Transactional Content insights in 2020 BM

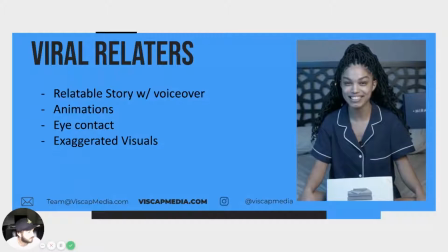Plus, my body acne is pretty much non-existent anymore. Seriously, I'm obsessed with these sheets.
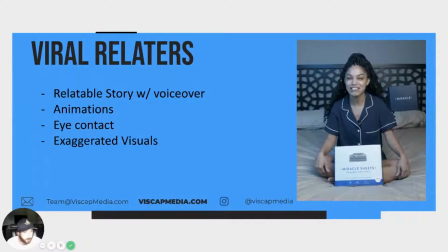I'm probably do about 3 times less laundry now. I've been using Miracle Sheets for about a month now.
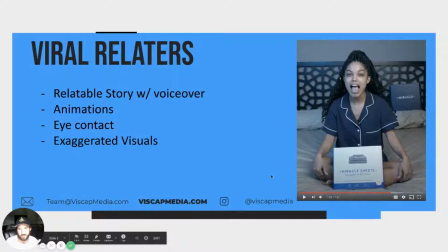So something that she's going over is she's now hit the pain points. She's found her solution, and now she's talking about how her solution has helped her in her life. And her whole entire mood has changed. The whole entire pacing of the video has changed.
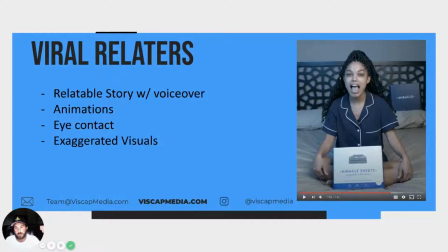Everything's on a lot lighter of a note, and we're still incorporating these very subtle, simple 2D effects, but now it's in a more positive light versus, the ones with the flies and the odors that you saw earlier were more a negative light.
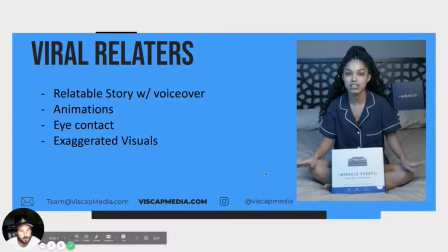And have since thrown out all the other ones I had in the closet. They were just straight up gross. So if you are anything like me and you're tired of sleeping in filth, I highly recommend trying a set of Miracle Sheets right now.
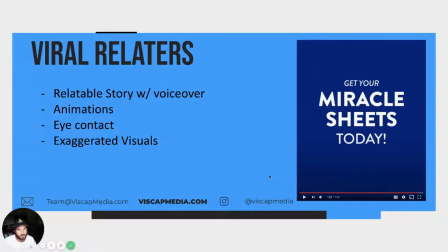So something, at the end here is she closes off the relatable story by saying, if you're anything like me, and oftentimes we'll do, any kind of copy around that. If you're anything like me, if you've experienced this before,
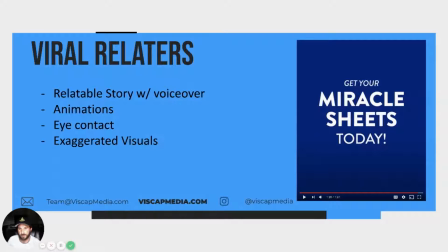different kind of little keywords or key phrases like that to tie in the whole story, to give that last, connection to the potential customer of like, hey, I've experienced what you're going through before, and if you're anything like me, you should check this out.
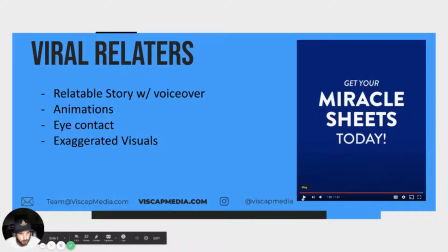And then we like to end our videos with some kind of call to action. I mean, this is one of the biggest things that a lot of people leave out, but it's really simple. You've had your potential customer, watch this entire video, and now you need to tell them what to do.
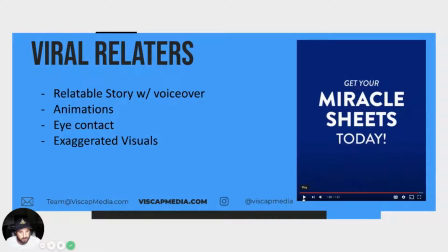Get Miracle Sheets today, and we do a very, very simple animation of just arrows for, getting them to click the ad.
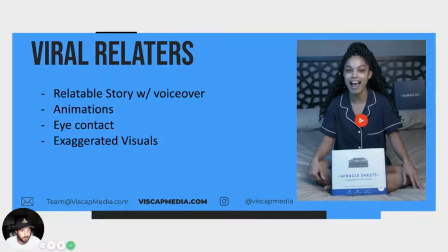So I'll play this again for you guys just to watch it all the way through uninterrupted, and hopefully you can see all these different points that I've made.
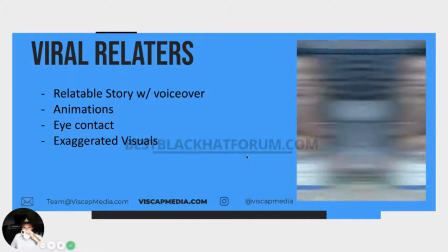Ugh, don't you hate sleeping on gross bed sheets? Mine was smelly, stained, and even started causing me to get back acne.
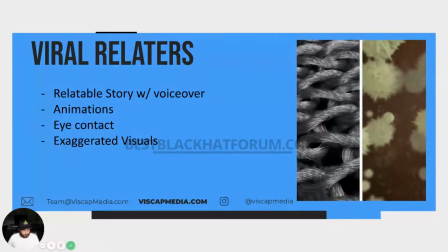It turns out normal fabric is actually breeding ground for bacteria. I had no idea what to do anymore other than just keep buying new sheets.
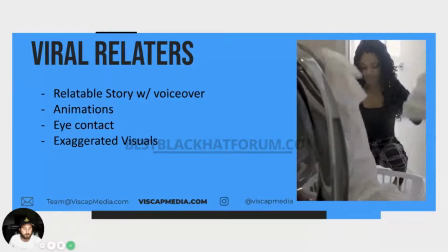I tried some special soap and washing all the time. I even tried taking showers before getting into bed.
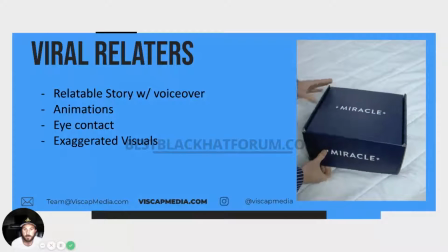Nothing worked for me. But then my friend recommended I try out the sheets made by Miracle.
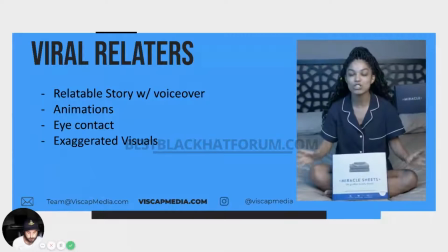And let me just say, these things really are a miracle.
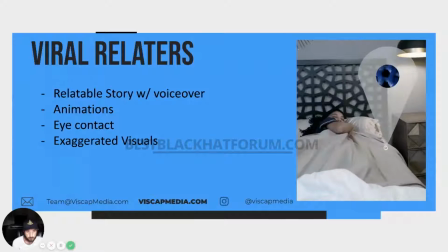The fabric is actually made using antimicrobial silver that eliminates
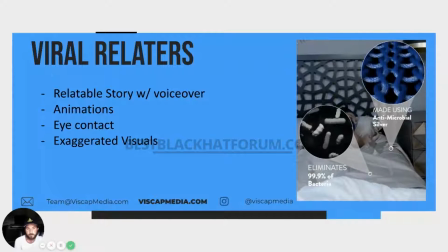99.9% of bacteria, and they're still ridiculously smooth to the touch.
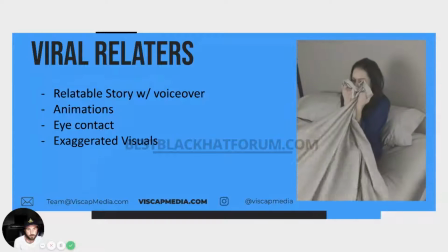The best part is they're always crisp, cool, and never cause me to overheat.
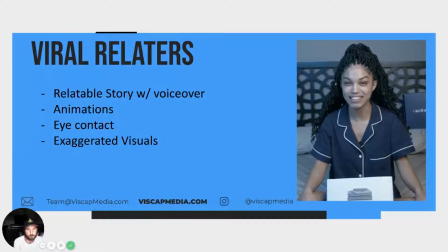Plus, my body acne is pretty much non-existent anymore. Seriously, I'm obsessed with these sheets.
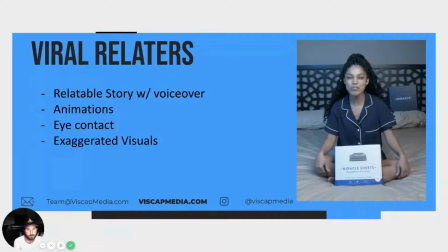I'm probably do about 3 times less laundry now. I've been using Miracle Sheets for about a month now and have since thrown out all the other ones I had in the closet. They were just straight up gross. So if you are anything like me and you're tired of sleeping in filth, I highly recommend trying a set of Miracle Sheets right now.
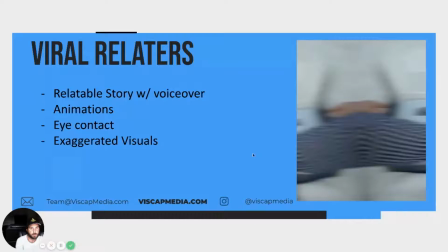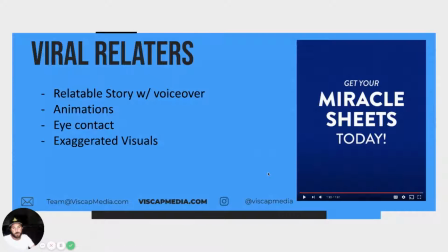Yeah, so guys, what I want you to take away from this is,
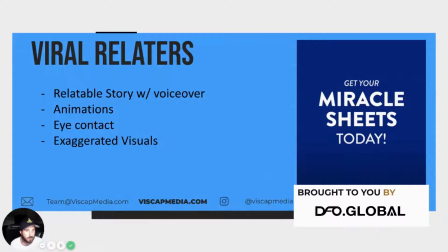we have a really, really powerful attention grabber right out the get-go.
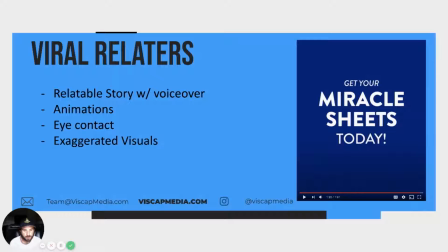It's a really, really relatable story.